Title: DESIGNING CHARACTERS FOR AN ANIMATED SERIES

Designing original characters is hands down one of my favorite things to do as an artist. Even in my free time when I'm just sketching in my sketchbook, it's a time when I can just let my imagination run wild and create anything I can imagine, and that can lead to some pretty interesting and really out there designs. But when it comes to animation, sometimes my more elaborate designs need to be toned down and refined to a degree if I want to be able to animate my characters consistently and easily for the sake of my time and energy, which is something you use a lot of when you're animating. That's why it's important to know how to design characters specifically for animation, and I'm going to show you guys the process I go through for designing my own original characters. For this video, you guys will be seeing my design process for the default casual outfit, for lack of a better term, for the main character of my animated series, Rift. So let's jump straight into it. When it comes to designing characters for animation, there are a few things, in my personal opinion, that you need to ask yourself before going straight into draw mode.
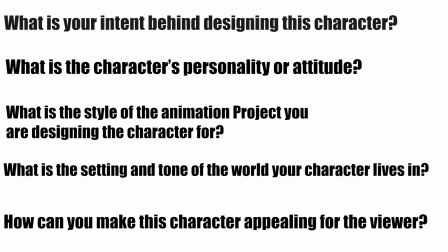And that's, what is your intent behind designing this character? What is the character's personality or attitude? What is the style of the animation project you're designing the character for? What is the setting and tone of the world your character lives in? And finally, this last one plays into one of the principles of animation, and that is, how can you make this character appealing for the viewer? To explain a little further by what I mean when I say what are your intentions for your character, say you're working on a sci-fi thriller story and you need an imposing and terrifying antagonist. Or let's say you need a young and energetic and friendly protagonist for your coming of age story. The way you go about designing these two very different characters actually starts the same way. You need to know their role in your story or universe and what you intend to do with their story.
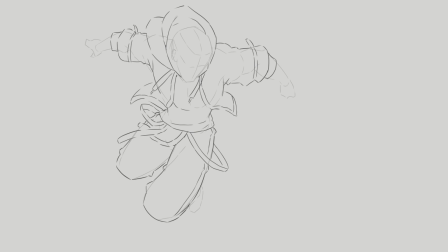And that will help you start to write down and map out the characteristics of your character, which will help when it comes to the next question of knowing your character's personality and attitude.
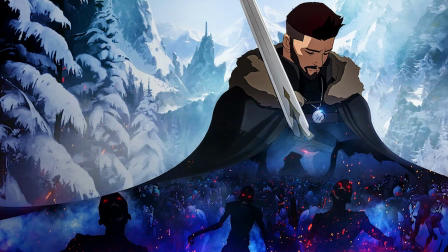And I saw in a video explaining the creation process of the movie Nightmare of the Wolf that's set in the Witcher universe that's on Netflix,
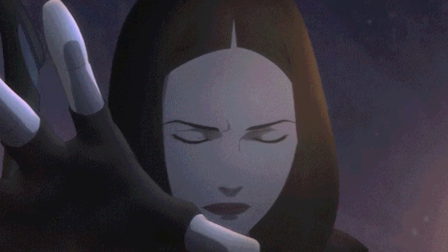that for one of the characters named Petra, the director wanted her design to show her elegance,
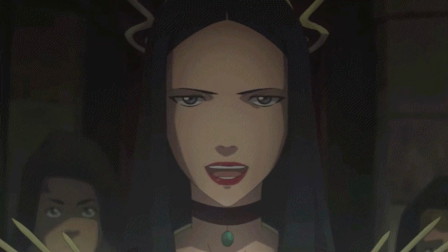sophistication, and beauty, which helped really define her design for the final product.
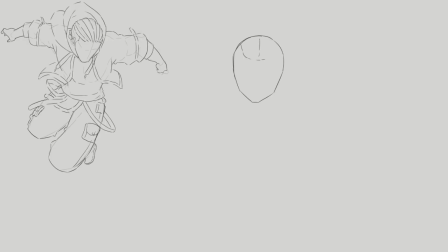Now for the main character of my series, Rift, the main character's real name is Adam, and he lives in a futuristic world in a city dedicated to the advancements of science and technology, with cyberpunk influences merged in as well. For Adam's regular street clothes, I wanted to design him in a way that didn't really make him stand out from the crowd,
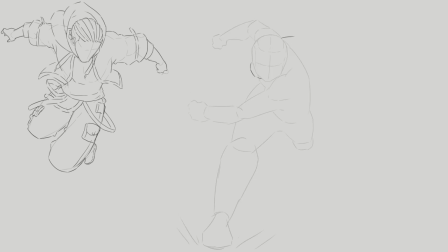because leading a double life as a superhero, wanting to protect your identity, having a bold and brash design will bring unwanted attention to yourself, which is something most superheroes don't want, with a few exceptions. Now, even though I wanted to design Adam in a way that would make him another unassuming citizen,
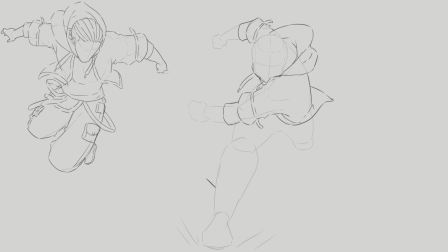I still wanted to give him a bigger and bolder silhouette to show that he is still an imposing figure even without his superhero uniform on. Another tip when it comes to designing characters is defining the character's silhouette well enough so even if you completely black out the character,
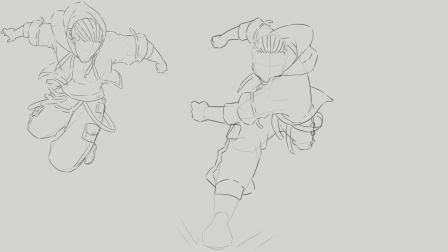you can still tell who it is based on the strong silhouette they've been given. You can see this a lot when it comes to the designs for a lot of shonen protagonists, and I also wanted to keep his clothes more loose and free to give him better flexibility and maneuverability in case he needs to jump into action at any point in time. But I didn't want him to be so bland that his design becomes uninteresting. So I came up with little accessories that add a little bit of variety to his look, and also help to give his character more overlapping action when he moves, making his animation more exciting to watch. Now to move to the next question on the list, when you know your character's personality and you know how they interact with others and carry themselves in their day-to-day life,
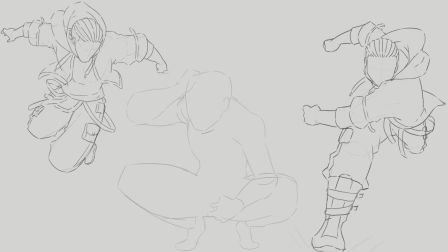it can help you to narrow your focus to some common design archetypes, which will give you a foundation to start from, and you will be able to build from there, giving your character their own unique look,
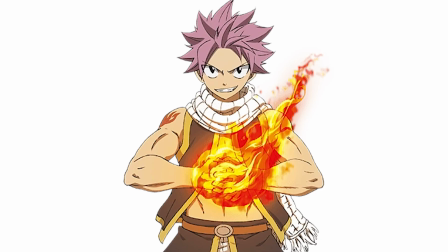like the loud, obnoxious, fiery teen, or the silent, mysterious loner,
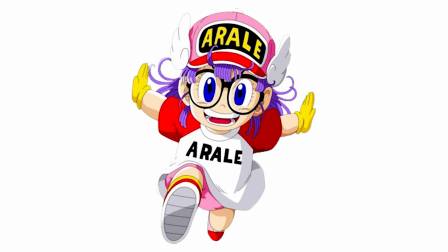or even the sweet and gentle child who's actually a deadly powerhouse.